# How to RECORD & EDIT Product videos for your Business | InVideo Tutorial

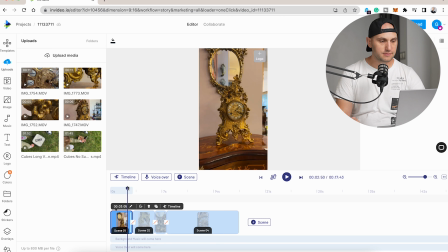[4:08]
Now we have 15 seconds of timeline, that it's enough for one story. The next thing what we can do is to add some transitions. Here between the different clips, there is a white square, just click it, and you have thousands of different transitions you can use.
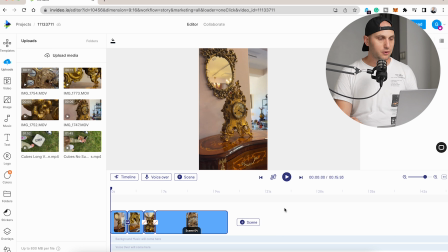[4:23]
When you hover them, you'll see the effect. Now, the most important thing when you create Instagram stories is to add some fancy titles.
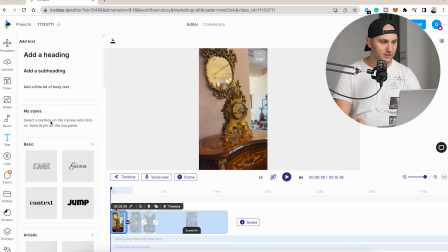[4:30]
The titles are engaging the auditory. And that tool have you covered. You just click here on the left side to text, and you have a couple of categories. So you have the basic text, you have the artistic one, media, classic, modern.
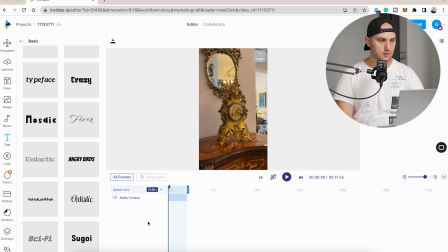[4:45]
So let's go around and check them out. After you like the title, just drag it on top of the video. And And the best part is that working with the titles here is extremely easy. You have your basic settings here on top.
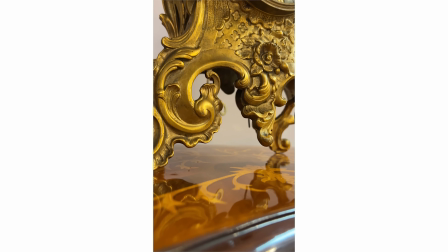Here you will find full video tutorial about InVideo.
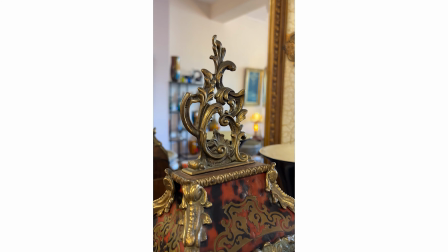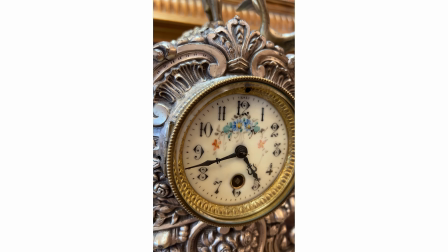This is only half of the functionality InVideo offers.
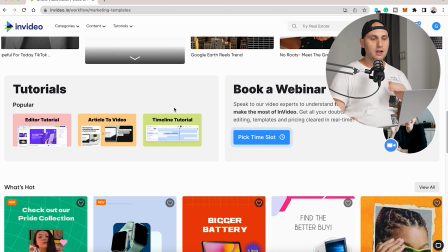[5:34]
If you come again to the homepage and scroll down, you will find a lot of pre-made templates with really fancy titles and animations.
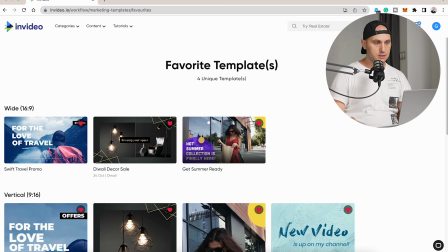[5:43]
I already chose one. We come here and open the one I found.
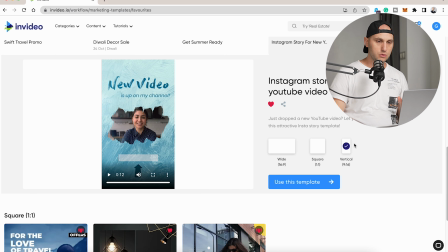[5:48]
The cool thing is that InVideo covers you with the different resolutions. You can create the same video for YouTube and for Instagram.
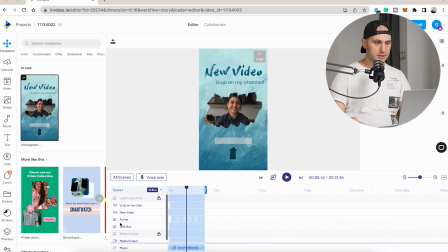[5:55]
So here is our template. We double click. And here all the layers and the effects. Now what we want to do is to replace that video.
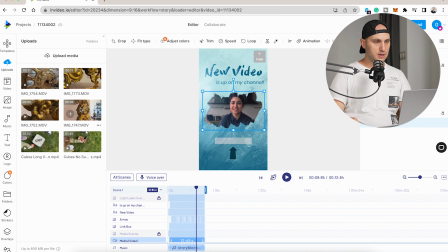[6:05]
We come here to our uploads and we add our video on top of it.
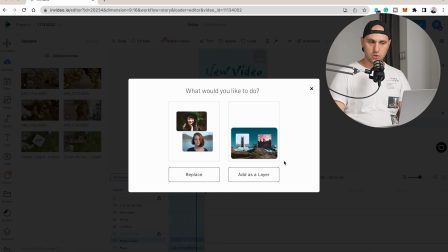[6:11]
And it will ask us, do you want to add it as a layer on top or to replace it? I would like to replace it.
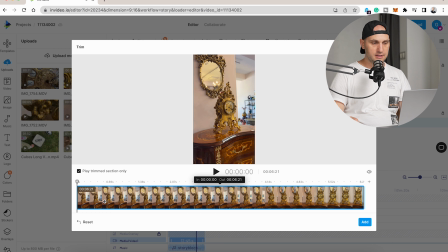[6:16]
Now we do exactly the same. Find the in moment and the out moment.
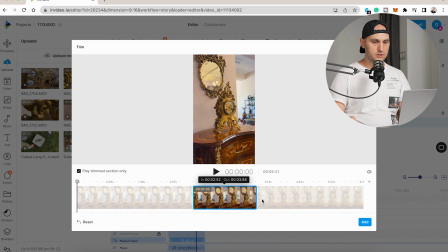[6:21]
So here is the in and here is the out. We add our video and let's play it.
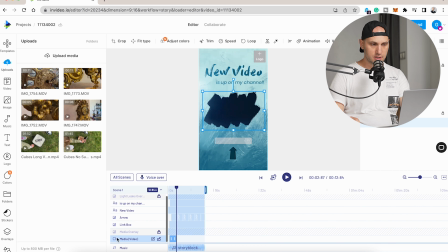[6:28]
I trimmed the video too much, so here come to the media file and let's extend it. And of course we have to slow it down so it's nice and smooth. Let's play it one more time. Okay, the wipe is coming pretty nice.
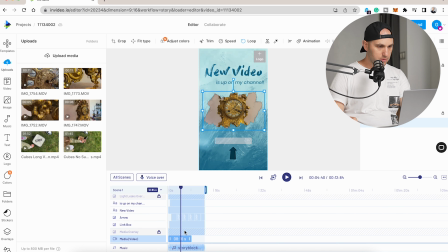[6:45]
The colors are not matching perfectly, so mark the video, click here, adjust colors.
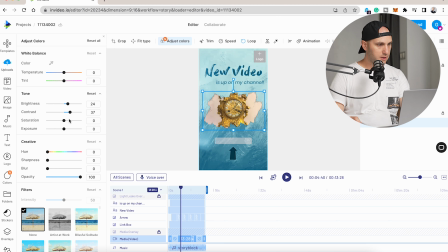[6:52]
We have to increase the brightness, the contrast. We can push the temperatures towards the blue so it fits better.
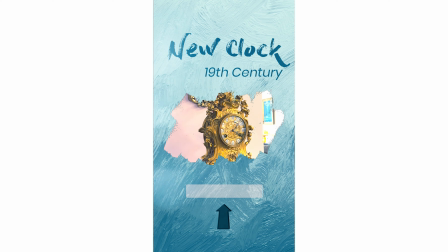In the description you'll find 25% discount for InVideo. Yes, the tool is not for free, but if you're a business owner or you need one-click solution to create videos, that tool is quite powerful and it's not that expensive. It will cost you around $15 a month, plus you get access to millions of stock videos, which is a really nice addition to the videos you can create. Check the tool, see does it suit you, and see you in the next episode. Bye!